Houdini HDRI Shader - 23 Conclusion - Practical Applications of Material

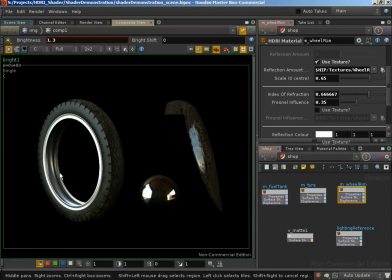[16:13]
It stimulates the viewer visually, and I found that we were getting much nicer results by bringing in a little bit of Fresnel than we were by having a truly scientific metal where we wouldn't have any Fresnel influence.
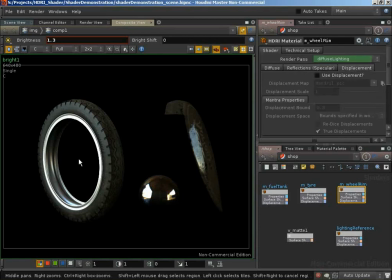[16:27]
We don't have any displacement on this material, and that's simply because in the renders this particular portion of the object was far enough away that we really didn't see any of the displacement. Even the text on this tire was, in the end of the day, pretty small in our final project renders,
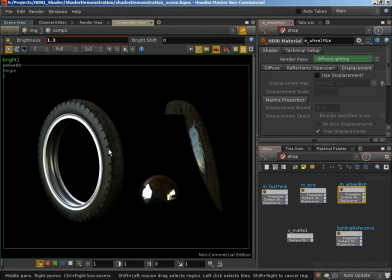[16:46]
but I've brought it back in for this render because it just adds a little bit of interest, and it shows working with displacement mapping. So we've now taken a look at the wheel. Let's now finally, in terms of materials and different surface types, take a look at this fuel tank. Now the fuel tank, it must be worth pointed out, is a fake car paint shader.
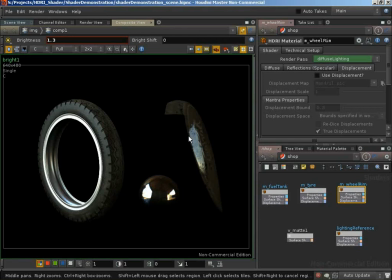[17:05]
Car paint, especially metallic car paint, has a number of properties that really do distinguish it as being a metallic car paint, because we have a clear coat over a sort of metallic flakes of color underneath,
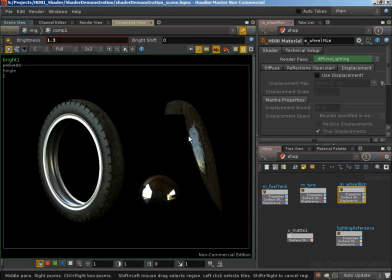[17:18]
and that's going to give us different highlights. One highlight will be colored based on those flakes underneath, one highlight will be white based on the clear coat. We'd also, because of the way the clear coat works, we'd have to take into account Fresnel and the likes. Luckily, the fuel tank that I was matching on this project was fairly heavily diffused.
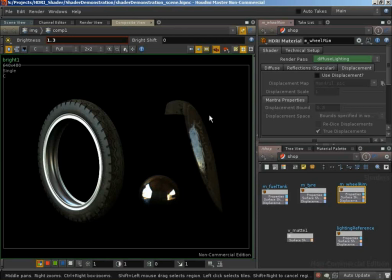[17:37]
It was very muddy, and it was very damaged, so it was very heavily diffused, and it was a black colour. Under the mud, it was actually a black colour, and that meant that the specular, or the reflections that we were getting on that surface,
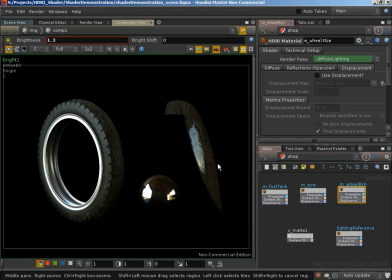[17:51]
they weren't coloured, and that meant I could get away with having just a single white reflection, and that looked believable, as opposed to if we had a more modern metallic car paint, I wouldn't have been able to get away with this. This is rather than a modern metallic car paint, this was really just a more sort of old-fashioned paint.
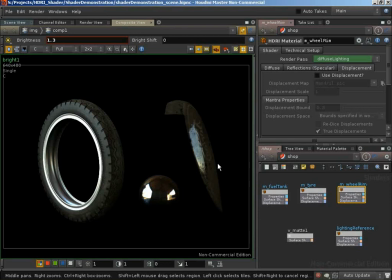[18:11]
It wasn't metallic, and that meant that we didn't get those double specular highlights, double reflections, and we didn't get a sense of a colour in one of those reflections because we were dealing with just a black paint, and that really helped us out. The other thing I found, that whilst, yes, we did have a clear coat on the material,
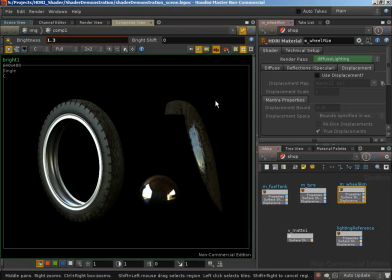[18:30]
and whilst that should really have given us Fresnel influence reflections, I actually found that, let's just make sure we do select the fuel tank. I found that by not using Fresnel, I actually got a nicer visual result.
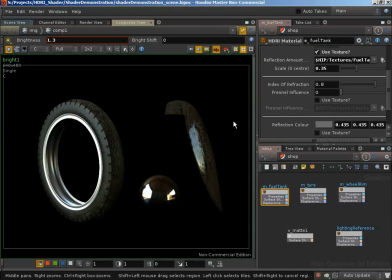[18:46]
And the reason for this was just, again, going back to what had the most impact visually, as opposed to what was necessarily the most realistic. Interestingly enough, for this particular object, I found that visually it had more interest when we got more reflections going on.
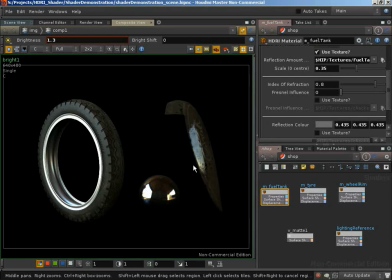[19:03]
If we started bringing in the Fresnel, we'd really ramp off our reflections. We wouldn't get anywhere near as much reflection on this surface. And I found that by dropping this Fresnel down and bringing back out those reflections, we got a lot more visual interest, especially when we start looking at the displacement mapping on this object,
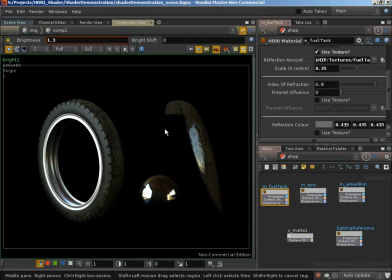[19:23]
because the displacement mapping in this case was designed specifically for bringing out information in our reflections, and again we'll deal with that in a second. So it's worth pointing out we have a map, a texture map that's defining our diffuse surface, and we should be able to see this by now,
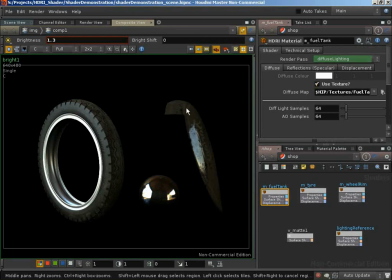[19:38]
especially as we compare it to the tire. We have black paint with a lot of mud on the top with some golden paint work on the top of that, so we do have quite a lot going on in our diffuse surface. We're texturing the reflection amount. Again, this should now become to be second nature. If we're having variations in our diffuse, chances are that's because we're dealing with dirt and mud.
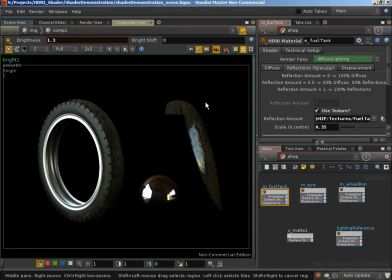[19:57]
Again, important for adding visual interest and for adding details. Well, where we have mud, we're going to have less reflections than where we have paint, so we're probably going to need to texture that. And notice that even though this is a car paint, in quotes,
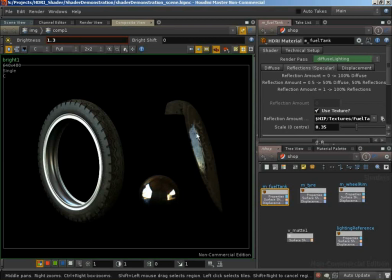[20:12]
material, we're dealing with a very muddy surface, and therefore I've scaled our reflection amount way down. It's actually a very low amount of reflections.
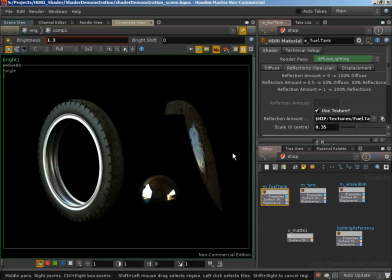[20:21]
This again was partly due to the fact that it's a very muddy surface and partly due to how I wanted the visual properties to be. We can see with strong reflections we're getting very bright, very white reflections coming from the very strong lighting here. By decreasing the reflection amount,
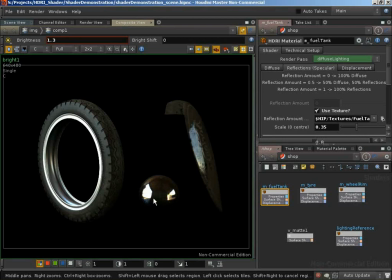[20:40]
we actually decrease the values on our reflection to the point where the blue colour of the sky started to come out. And I found visually this worked very nicely on our car paint. I really liked in the project how when the robot moved its arms,
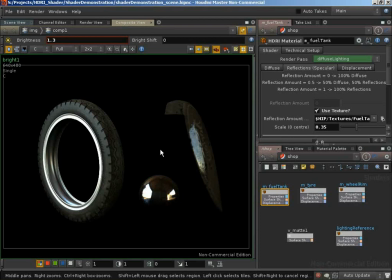[20:55]
we'd pick up reflections rolling off of the car paint surface, and those reflections would have the colour of the sky in them. They'd have this blue running down to sort of an orange, running down to a yellow, and that's because we've dropped the reflections down to a point
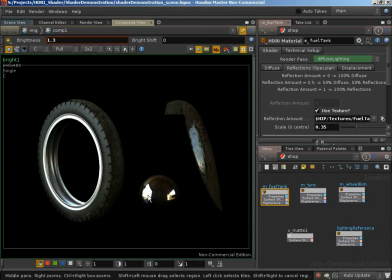[21:12]
where we're getting these colours coming out of this otherwise overly bright area. And that's a combination of balancing the diffuse and the reflections, but so not to boost our diffuse too far, because if we really wanted to bring our reflections down, our diffuse would be too strong. I've also dropped the reflection colour down to further attenuate that.
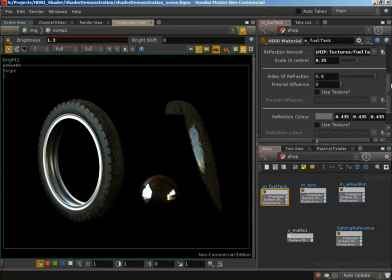[21:32]
So again, it's all about, yes, there is a science behind why we've set up all of these parameters, and yes, you can go out and research materials and set them up very scientifically, but at the end of the day, it's a very visual medium that we're working in, and if something visually works, we are dealing really at the end of the day with an art form.
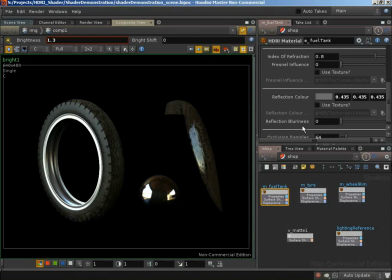[21:50]
If it visually works, there's no reason that these have to match science. So again, we're dealing with dropping the reflections down because I wanted to bring out the colour of the sky in the reflections, and I knew to do that I needed to get rid of these overly bright white areas and drop those down to the sort of bring out the sky colour.
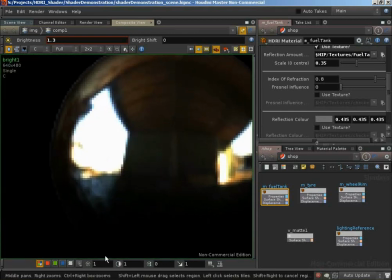[22:08]
We can actually demonstrate, because this is an HDRI rendering. Here is that overly bright area.
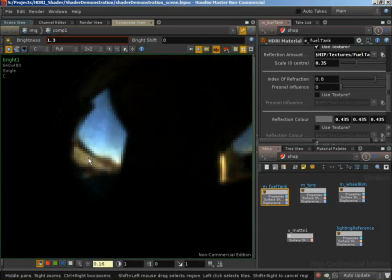[22:14]
If I decrease the brightness down, we then bring out this really nice information about the colour of the sky,
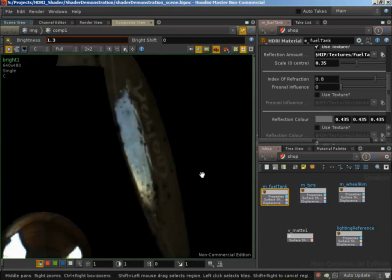[22:21]
and I really wanted to see that in the reflections on our body paint.
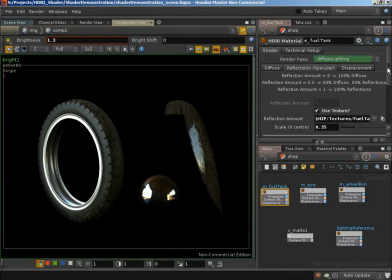[22:26]
So that's a look at the parameters there. We do have a displacement map.
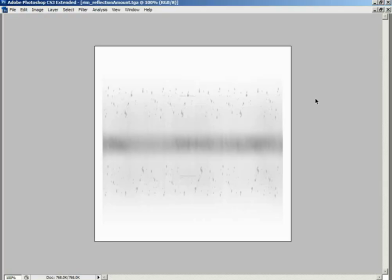[22:32]
It's a very small displacement map, but it's very useful to us. So let's now take a look at the textures that are driving that material.
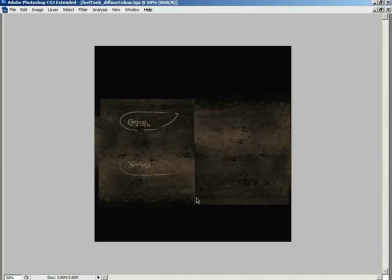[22:40]
So we start out with our diffuse colour, and diffuse colour is fairly simple. It may look rather crazy. That's just due to the way the texture mapping works. There's an inside surface and an outside surface for an entire fuel tank.
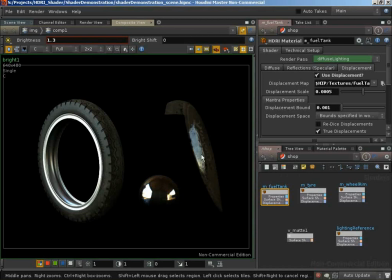[22:53]
You have to recall that this is just a portion of the fuel tank, and the way I set this model up was that we had the entire fuel tank that was texture mapped,
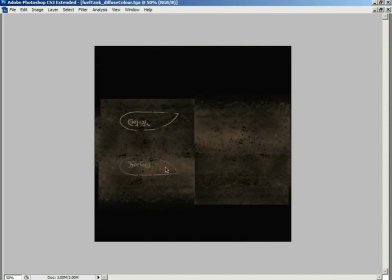[23:00]
and then I chopped portions of that out to break it apart for the arms. And that's because in the project we have not only the broken apart portions of the fuel tank, but at the end of the project, when the transformation takes place, all of these portions had to come back together.
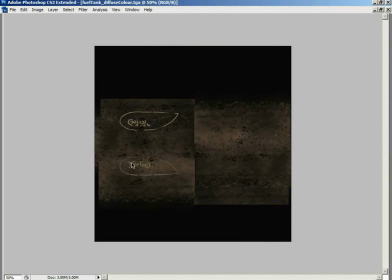[23:17]
So I actually textured it as a single object. But we can see if we were to look at just one portion of that object,
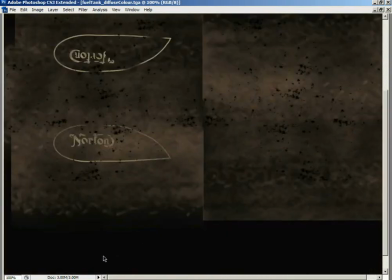[23:23]
we're dealing with the underlying paint being a sort of dark grey with mud on top of it.
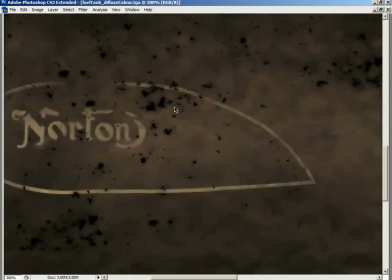[23:29]
We have actually some rust patches on top of it, adding even more detail.
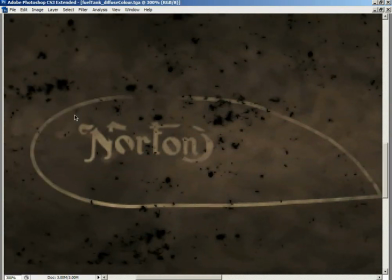[23:34]
And we have this golden paintwork, but this golden paintwork's faded, there's mud on the top.
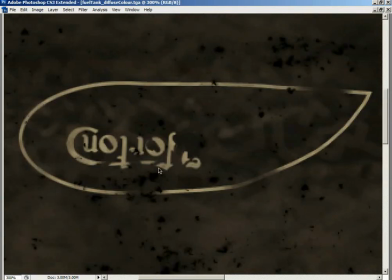[23:39]
In fact, there's little areas that have flaked off, more so up here, and it's just trying to show the wear and tear.
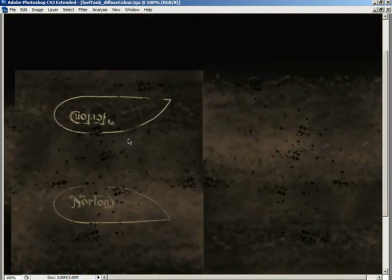[23:46]
This was, again, it was a robot that was supposed to be an elderly robot. It was a classic motorcycle as opposed to a modern motorcycle, and I really wanted to get a sense of wear and tear. And to do that, we faded away some of the markings, peeled them off.
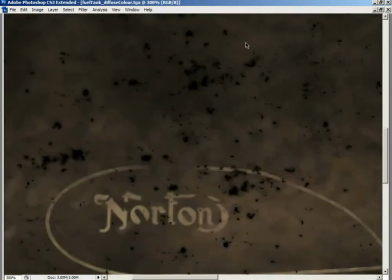[23:59]
It's got a lot of mud on the surface, and we've got a lot of rust patches on the surface as well.
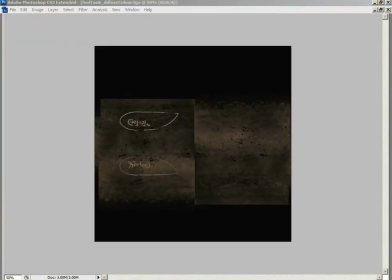[24:06]
And we should see a direct correlation again between this and the reflection amount.
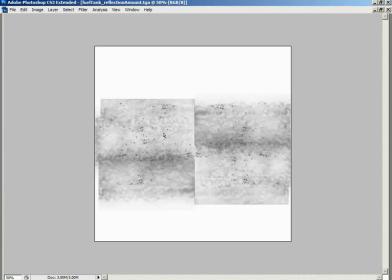[24:11]
So there's our reflection amount. Notice that where we have mud, we're having less reflections. Where we have rust patches, we're having even less reflections.